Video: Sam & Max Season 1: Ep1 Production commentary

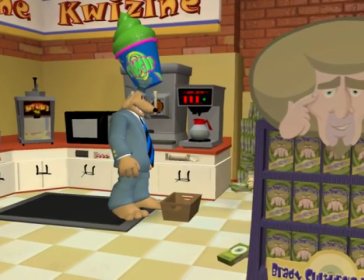[3:44]
he's definitely my favorite he seems you know in this episode he's kind of the most off-putting of the three in my
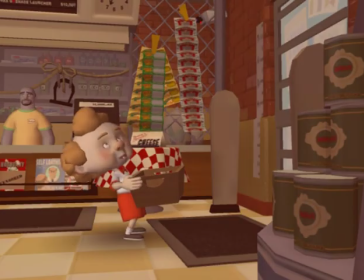[3:53]
opinion but as the season goes on I have a fondness for him yeah he's I don't know he kind of seems like the guy that gets picked on out of the
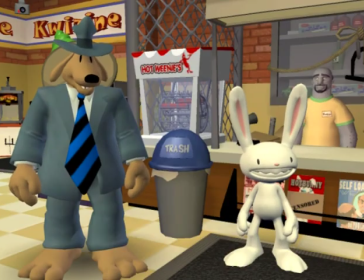[4:01]
three he's also the least he seems the most sane all of his problems are physical
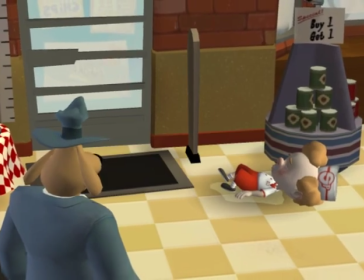[4:08]
while the others seem to be more emotionally damaged John did you do the puddle Oh yeah, it's my favorite part.
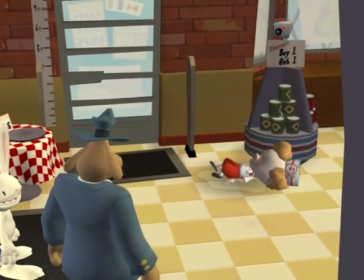[4:14]
That's the quality. Beautiful.
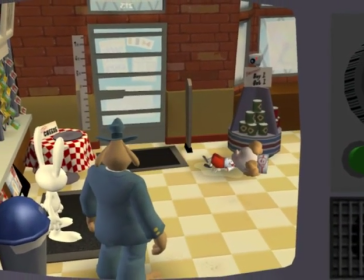[4:18]
I knew actually when scoring this scene, I knew that this was going to be a wonderful series.
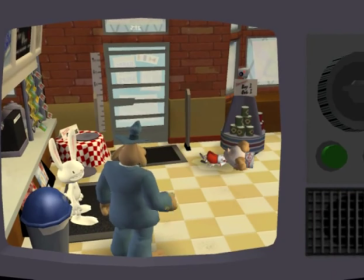[4:24]
It's the same puddle as the honey from Bowen. Was it the honey from Bowen? Was it really?
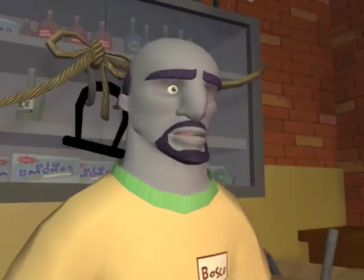[4:30]
We used the same puddle. The honey from Bowen. What are you talking about? We don't reuse anything here? No, we never reuse.
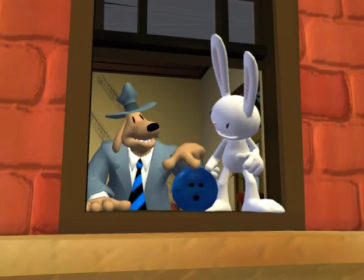[4:36]
No. And the TV outline there, The only time we actually used a model after episode two, we just switched to...
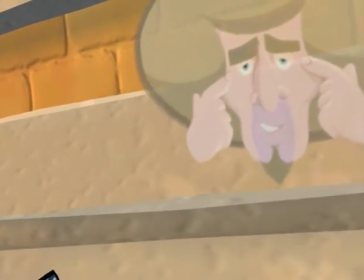[4:44]
Oh, yeah. We didn't know what we were doing. The sound one cracks on his head.
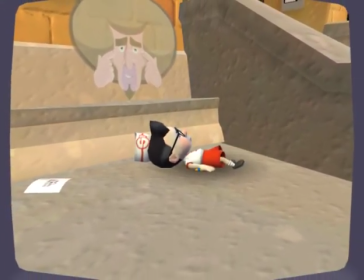[4:50]
It's just so brutal. Bone-crunching sounds in there.
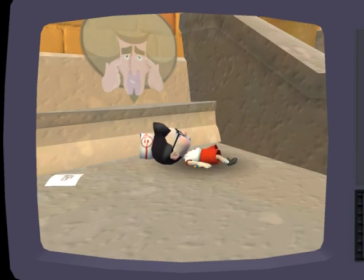[4:57]
This was a real difficult one. I remember we had a lot of problems with specs because he could move from spot to spot to spot. Yeah, Randy hated that. Yeah, it went crazy. When he was just laying there, you mean? No, no,
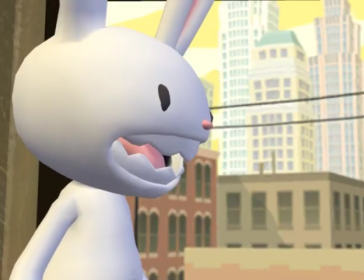[5:10]
when he's trying to solve the puzzle Because he can move from one spot to the next spot To the next spot Make
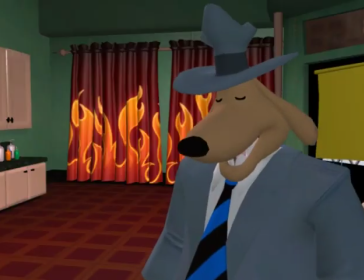[5:15]
sure he was Getting knocked out in the right place
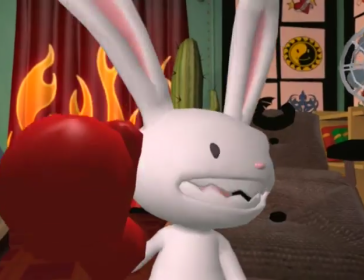[5:21]
One of the many ways In which Randy Slott was made More difficult than it needed to be Exactly, it very commonly happened
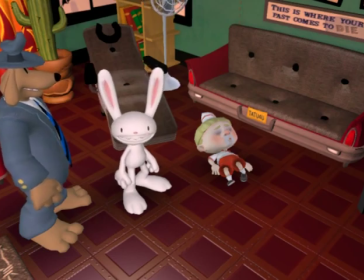[5:29]
This Music I started to dub as the F'ing with the soda poppers theme
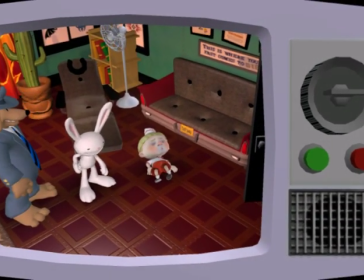[5:37]
It comes back every time Sam and Max are doing something to
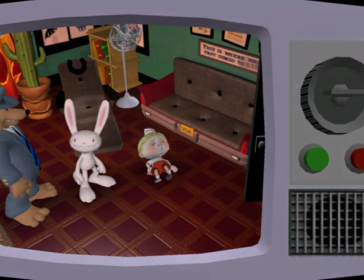[5:42]
wail on them or get them to break their Alcoholics Anonymous.
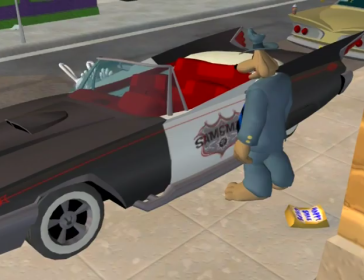[5:47]
There's one of the few Max picks this button eats animations. That's right. We didn't get to see Sybil.
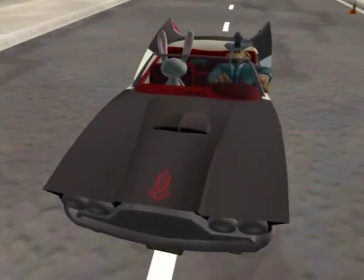[5:54]
No, they didn't have her coming out of the door. That's alright. They'll play the game.
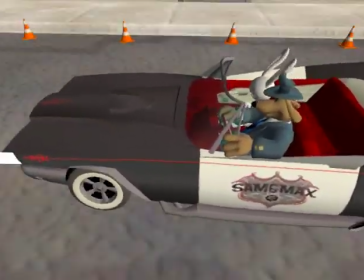[6:01]
Driving!
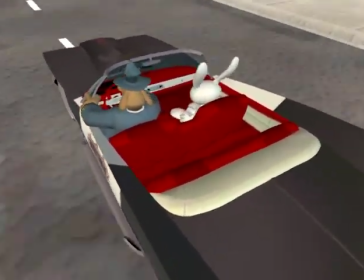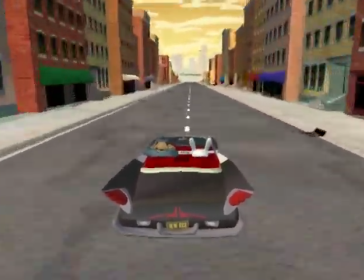[6:07]
This is a cool little intro that Jake put together. I really like the camera work he did here.
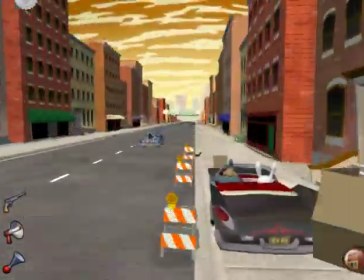[6:12]
This is a sequence that I did a lot of work on to put in a little action mini game into
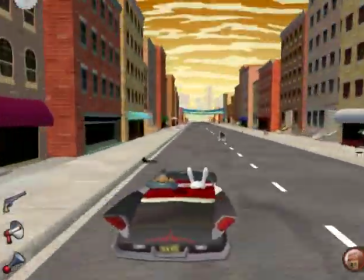[6:24]
our more adventure-y style game. I guess Maximum Chaos was kind of the idea.
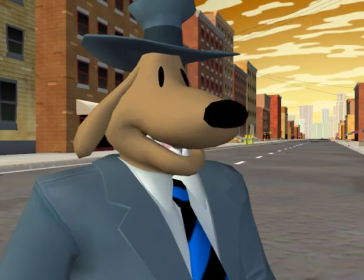[6:34]
Achieved. Yeah, yeah, gratuitous jumps. Very successful. We've got to have the jumps. No one really even cared what the mechanic was just as long as we had gratuitous jumps.
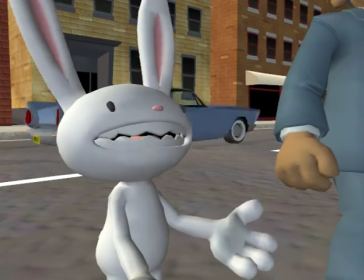[6:43]
That's my only reason for ever playing Grand Theft Auto, for the gratuitous jumps. That's really seriously all I ever do.
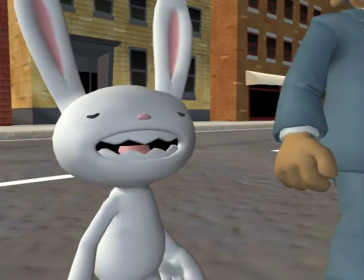[6:49]
You should play Midnight Club then. It's the same thing except none of the adventure cramps.
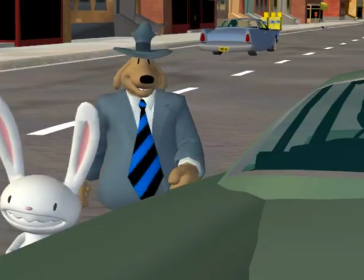[6:55]
This is my favorite part right here, pulling over lawbreakers, or pseudo-lawbreakers.
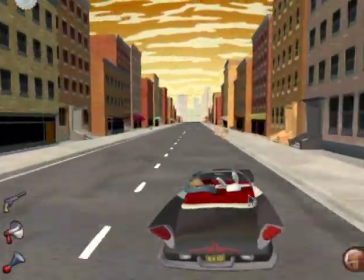[7:03]
The traffic in the background is nice, it's good that that keeps going.
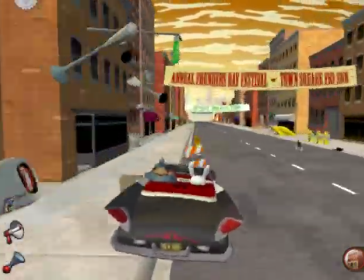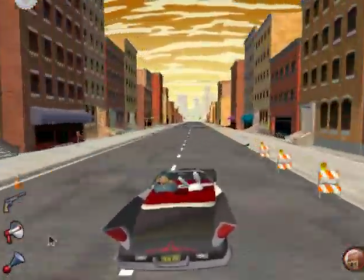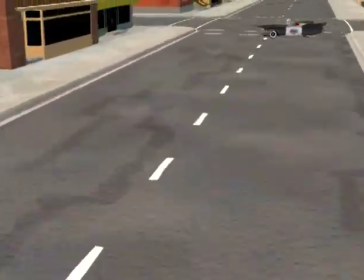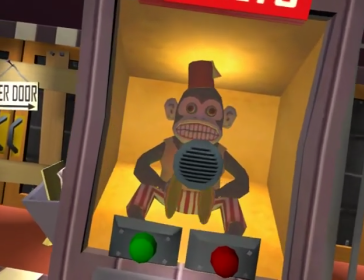[7:24]
Did the car just appear in a nowhere? What was that? It might have been a cut. That part took so long to get right, that exit animation.
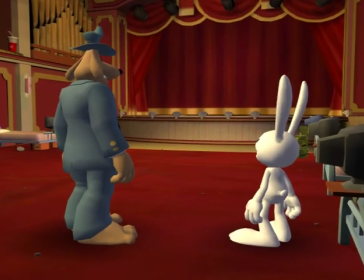[7:32]
Oh nice. That was a world of pain. It's a Marco special. Oh yeah, I love that monkey. The focal pole, you gotta do something crazy with the crazy monkey.
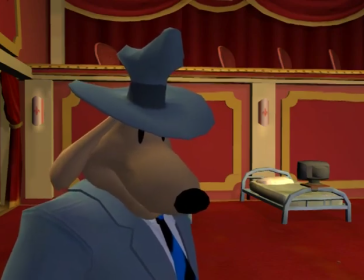[7:39]
and this is this is a good cut scene i